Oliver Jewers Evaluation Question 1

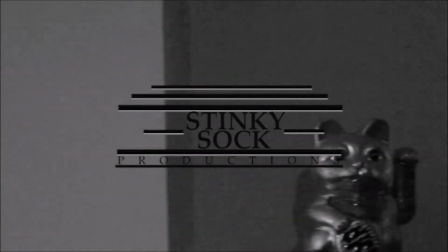[0:05]
I believe that our film opening does demonstrate conventions successfully. After examination and analysis of our genre of crime and thriller,
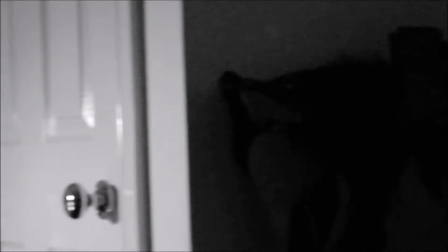[0:13]
we noted the generic conventions often found in these films and attempted to integrate them into our own piece.
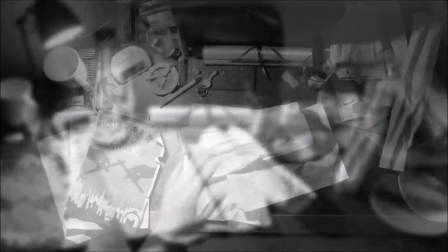[0:19]
This meant we could create the feel we wanted for the film. The first shot used in our opening was a long panning shot of a room.
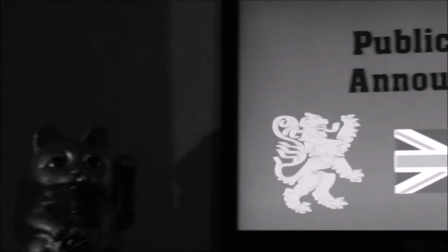[0:27]
We wanted this long shot to tell a story to the audience through Mies. Every object on screen was carefully constructed and planned by the team.
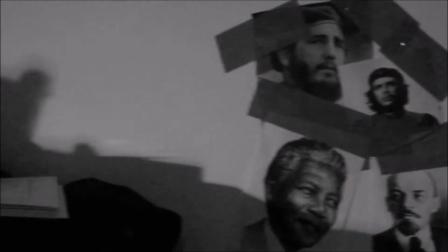[0:35]
For example, the photos displayed on the wall and the books scattered across the room
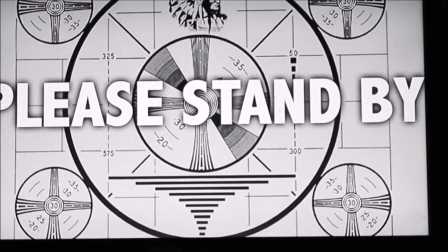[0:41]
demonstrate our character's further knowledge of wider cultures and inspiration for his violent actions.
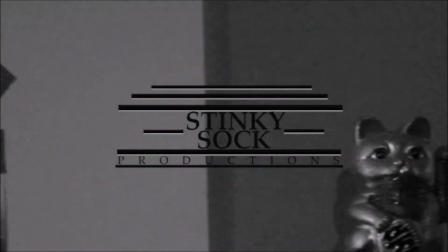[0:47]
The longevity of the shot is interesting, unexpected, and challenges the generic convention of thriller films by building up tension.
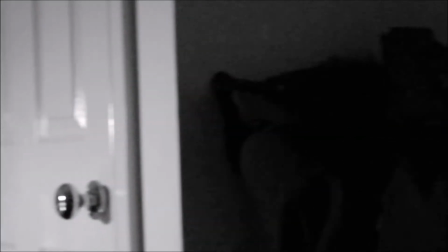[0:55]
It introduces the audience to the setting, a claustrophobic, dark and sinister room.
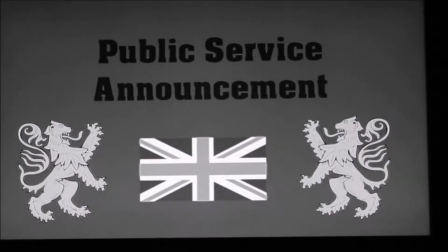[1:01]
This is a great introduction, as these themes will later be projected in the film's remainder.
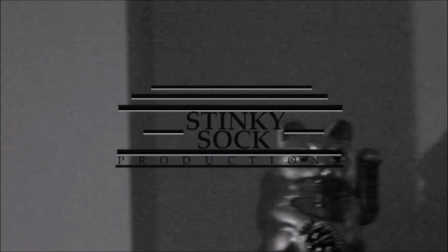[1:07]
The slow camera movement was chosen as we wanted the audience to take in the
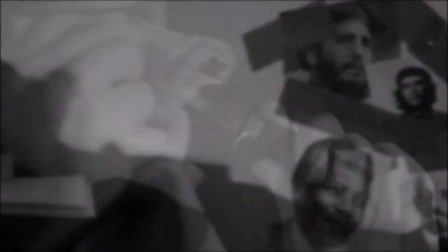[1:11]
environment and watch as the pace of the film slowly builds up further into the opening.
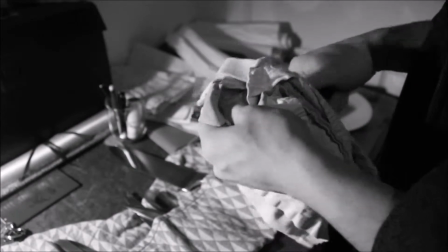[1:16]
Our research had shown us that crime and thriller films are often violent or have connotations of fear and danger.
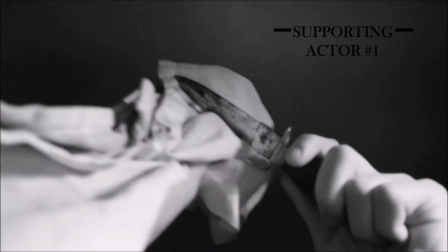[1:23]
Therefore, we thought these were vital to include in our piece. The close-ups are a simple way in which we can show the audience the violence that will eventually occur.
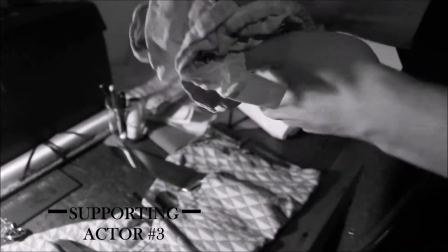[1:32]
This creates suspense, another connotation associated with thriller films.
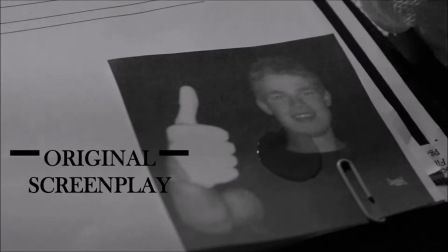[1:37]
I personally thought it would be a great idea to have the shot of blood dripping from the character's finger onto the photograph, foreshadowing this character's death. This tells a story to the audience without explicitly telling them. These extreme close-ups also involve the audience more.
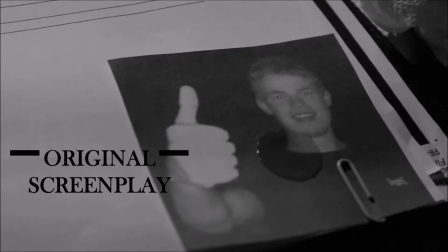[1:52]
It keeps to the claustrophobic feel in previous shots and lets them see the gritty and violent world the film takes place in.
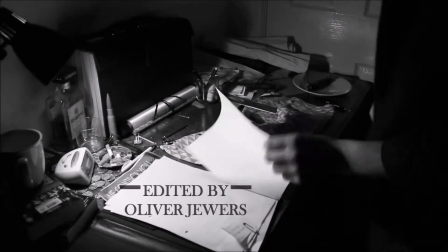[1:59]
Many close-up shots were used during the film opening. This is to give the audience the point of view of the main protagonist,
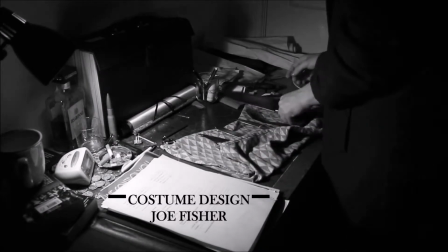[2:06]
and it allows the audience to see the focal points of the table to ensure a clear story and not to cause confusion.
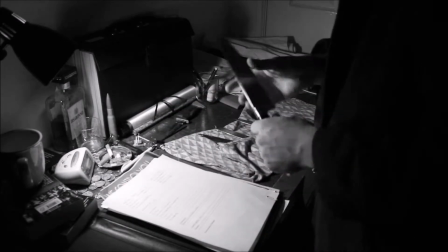[2:12]
The cutting between close and wider shots gave us a great base for which we could put titles over in post-production,
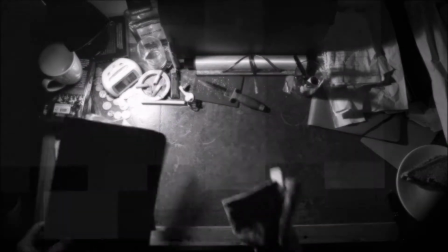[2:18]
which resulted in a successful running of titles.
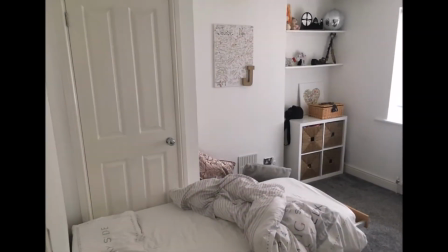[2:22]
A huge portion of our time on set was spent transforming an ordinary bedroom into an interesting and believable environment for the audience.
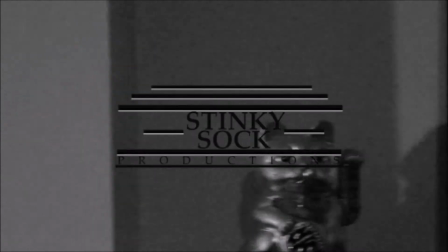[2:31]
It was arguably the main focus of the shoot. The messy environment was vital to us to creating a successful scene,
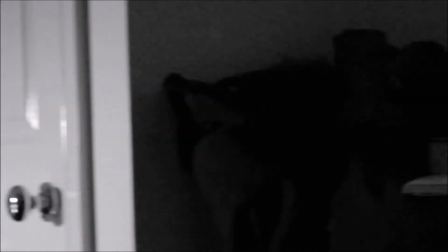[2:38]
as we had seen that in many crime films, Mies is prioritised in order to create a believable and interesting story.
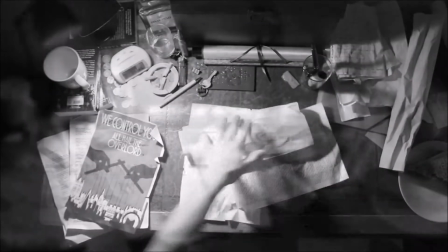[2:46]
With regards to colouring, the film was first shot in colour but altered to black and white during post-production.
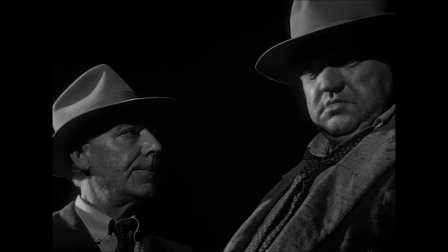[2:52]
We thought this suited the genre a lot better as it fit in with the tone of the film. We were taking a lot of inspiration from film noir during our planning,
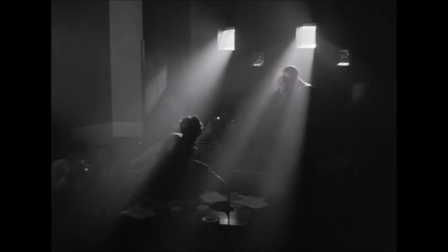[3:01]
and we loved the idea of the contrast between light and dark to represent the struggle between good and evil.
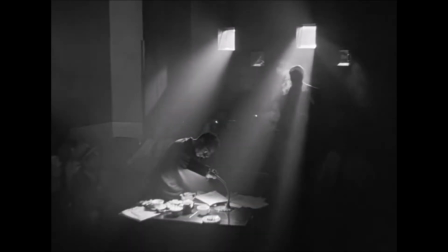[3:07]
This also was a common theme in our piece, which is why we decided on the black and white style in the end.
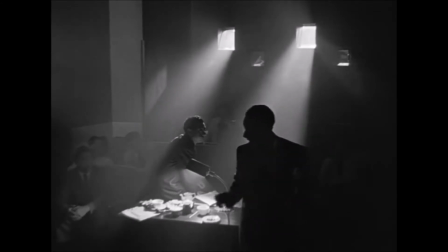[3:13]
This contrast is seen throughout the piece and was intentional as we thought it fitted in with the story,
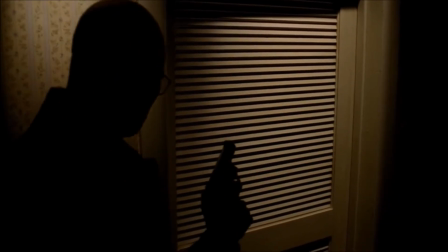[3:18]
themes of evil and wrongdoings, and the constant conflict between good and evil. This conflict is another common theme in thrillers we wanted to use.
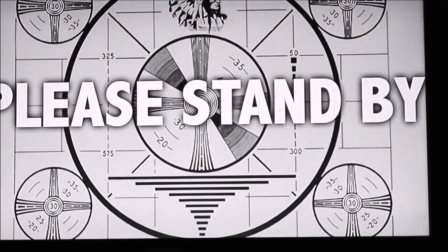[3:26]
It would also make the piece look more traditional and would stand out from other modern films.
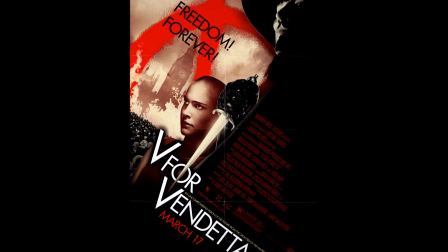[3:31]
I would like to compare our film to V for Vendetta, as the two follow a similar genre and story.
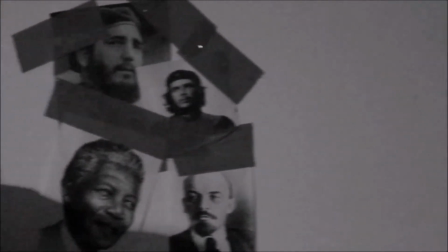[3:37]
They're each set in a dystopian British future in which an individual leads a revolution against its corrupt leaders.
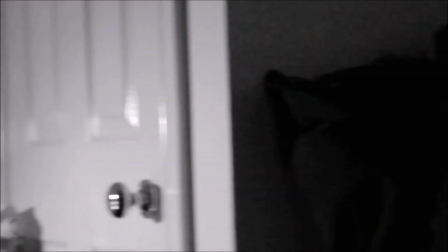[3:44]
They both involve dark themes and violence,
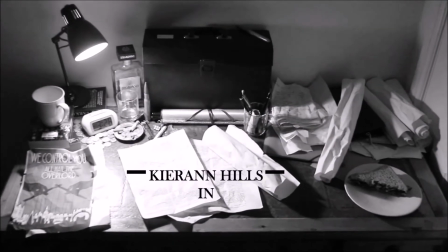[3:47]
which was intentional as we wanted to replicate the generic conventions and ideas used in this mainstream film.
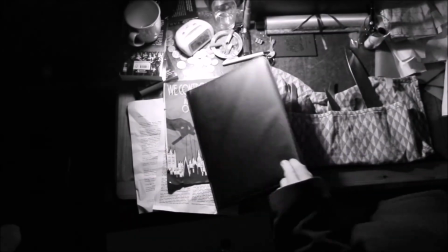[3:53]
One example of an idea we used was that the main character's face is kept anonymous from the audience.
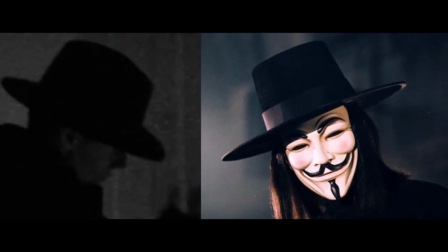[3:59]
This way it draws the audience in as they want to learn more about them and why they choose not to show their face.